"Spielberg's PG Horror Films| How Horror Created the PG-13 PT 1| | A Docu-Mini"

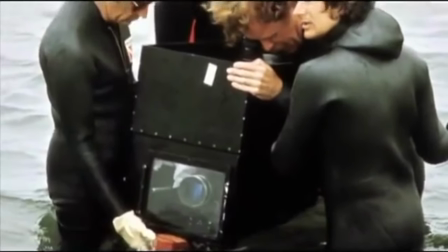(8:10)
Without a shark to show, the crew had to rely on a combination of underwater footage and clever editing,
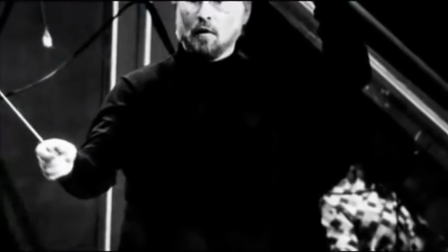(8:15)
implying the creature as a constant foreboding presence when John Williams' iconic score was attached to the footage.
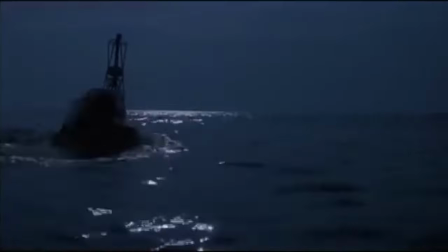(8:22)
You see that shark when you hear that music. Spielberg was able to rely on the audience's imagination.
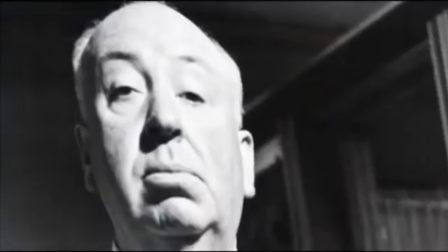(8:28)
I just went back to Alfred Hitchcock. What would Alfred Hitchcock do in a situation like this?
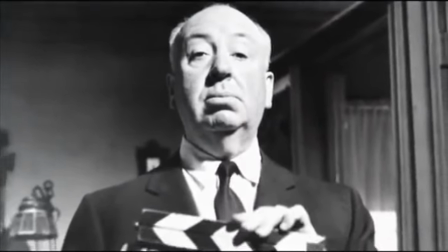(8:33)
So imagining a Hitchcock movie instead of a Godzilla movie,
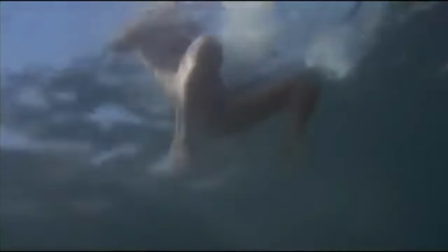(8:38)
I suddenly got the idea that we can make a lot of hay out of the horizon line and not being able to see your feet, not being able to see anything below the waistline when you're treading water. What is down there is what we don't see, which is really truly frightening."
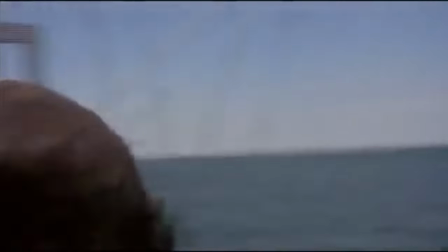(8:55)
This focus on prolonged suspense combined with a cast the audience sympathized with allowed for more explicit moments of shock to have a greater impact.
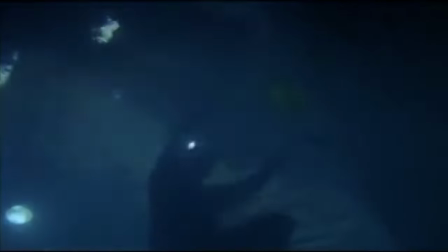(9:04)
The discovery of a floating head, various fountains of blood spray following attacks,
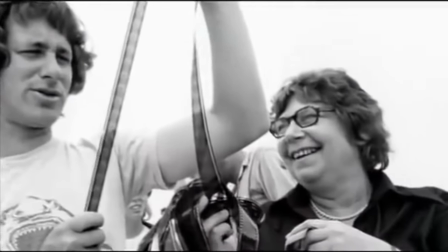(9:11)
and the death of Quint were perfectly timed by Spielberg and his editor, Werner Fields,
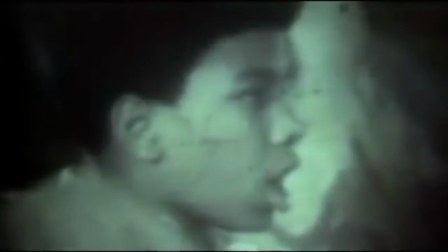(9:15)
to elicit an almost primordial fear of both the shark and the unknown mysteries of the ocean itself.
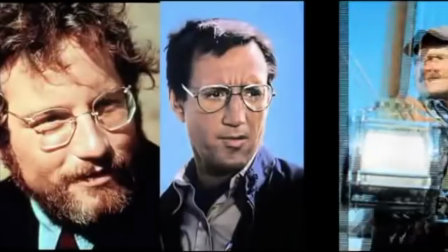(9:24)
And along for this journey, our three leads represent the dichotomy of man.
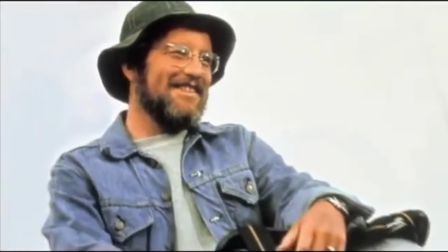(9:29)
Matt Hooper, played by Richard Dreyfuss, is the young scholar who believes that technology and intelligence can outmatch his inexperience.
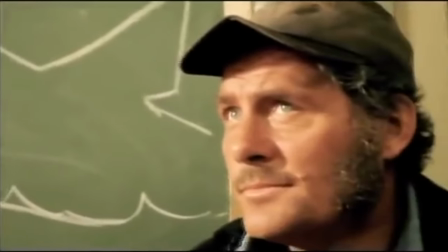(9:36)
Robert Shaw as the grizzled quint represents the intensity and ferocity of the previous generation,
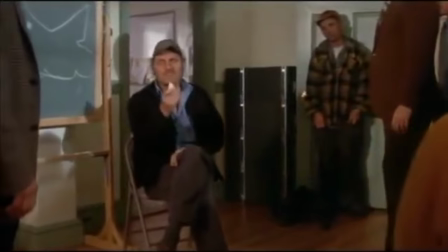(9:42)
entirely alien to the other characters this is a man who has seen and done everything and smack dab between
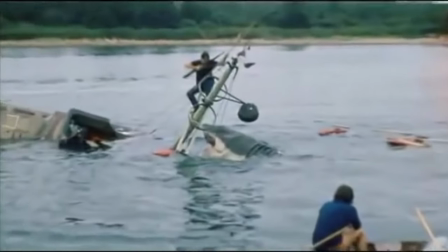(9:49)
these two worlds the audience surrogate chief martin brody represents the battle of man against nature the bureaucracy and his own internal fears i just needed somebody vulnerable that the audience could hang their hats on and say i'm with you you know if you show fear that i'm going to really feel fear this ordinary man that's confronted with this 60 million year old conflict who's going survive on a seemingly endless ocean the
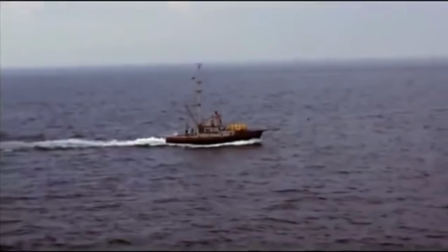(10:15)
characters were taking us on a journey from the safety of childhood to the grizzled
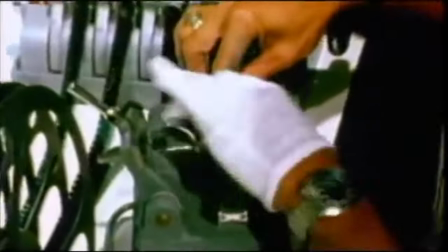(10:20)
experience of adulthood after filming had wrapped it was edited down by spielberg and
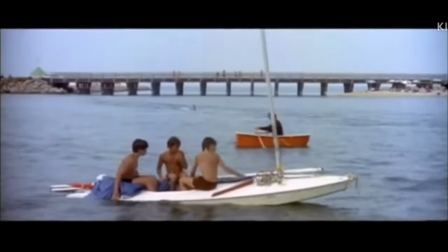(10:25)
verna fields who notably removed several sequences they thought might be too intense
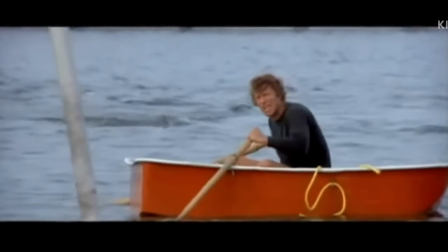(10:29)
i'm in a boat a little rowboat and the way they shot it
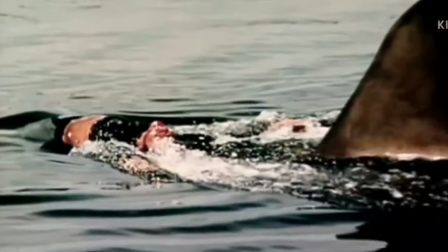(10:34)
the first time where i'm in the shark's mouth with a blood peck in my mouth going underwater on top of water and then I see
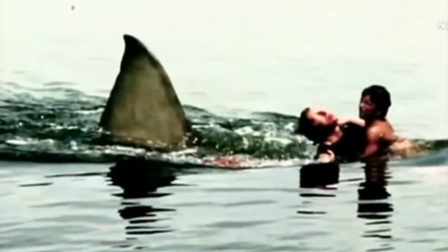(10:42)
Roy's son staring at me and as a last-ditch effort the shark is heading right towards him and I just make a move to grab him and I let it go and then I go underwater and disappear well what happened in that scene is it was so violent
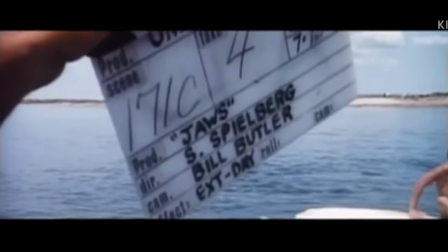(10:57)
and so horrendous that they couldn't use it it was just too violent period
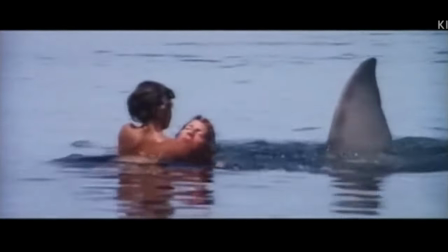(11:05)
I was in this little bucket seat strapped into it and a shark fin was behind me on a sled.
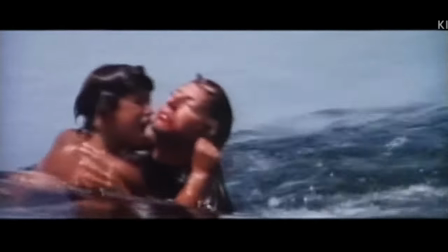(11:10)
I had the kid in my arms and I was going to take him underwater and then I let him go and then the sled went underwater. That's much more horrible than what I had done in the first third of Jaws. I just didn't like it. It was too bloody, and I thought it was in bad taste, so I cut it out.
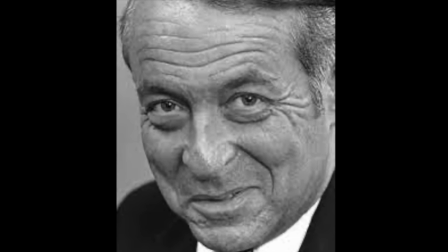(11:32)
Soon after, it was shipped off to the MPAA for a rating, where it landed in the hands of newly appointed chairman Richard Hefner. The rating of Jaws was a real cliffhacker. It was essential from the standpoint of MCA Universal financiers and distributors that Jaws get a PG rating.
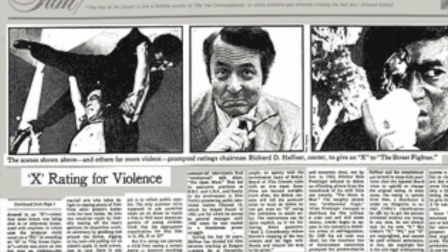(11:52)
The previous year, he had developed a name for himself as being particularly tough on violence.
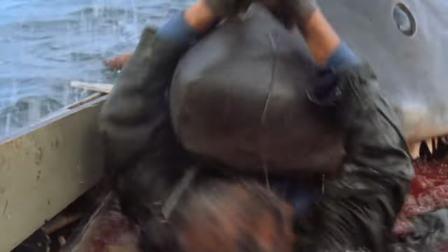(11:56)
He was the man who had given an X rating to the street fighter. He found Jaws almost excessively violent, but far more shocking was the intensity.
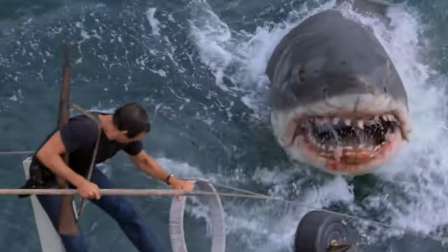(12:05)
The constant terror that loomed over the audience was surely too much for a younger viewer. Hell, Quint's speech was enough to induce nightmares.
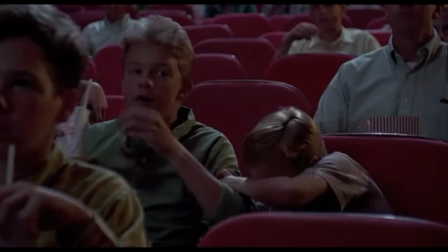(12:12)
Since the creation of the ratings board in 1968, horror had gone from being seen of something for children to one of notable concern.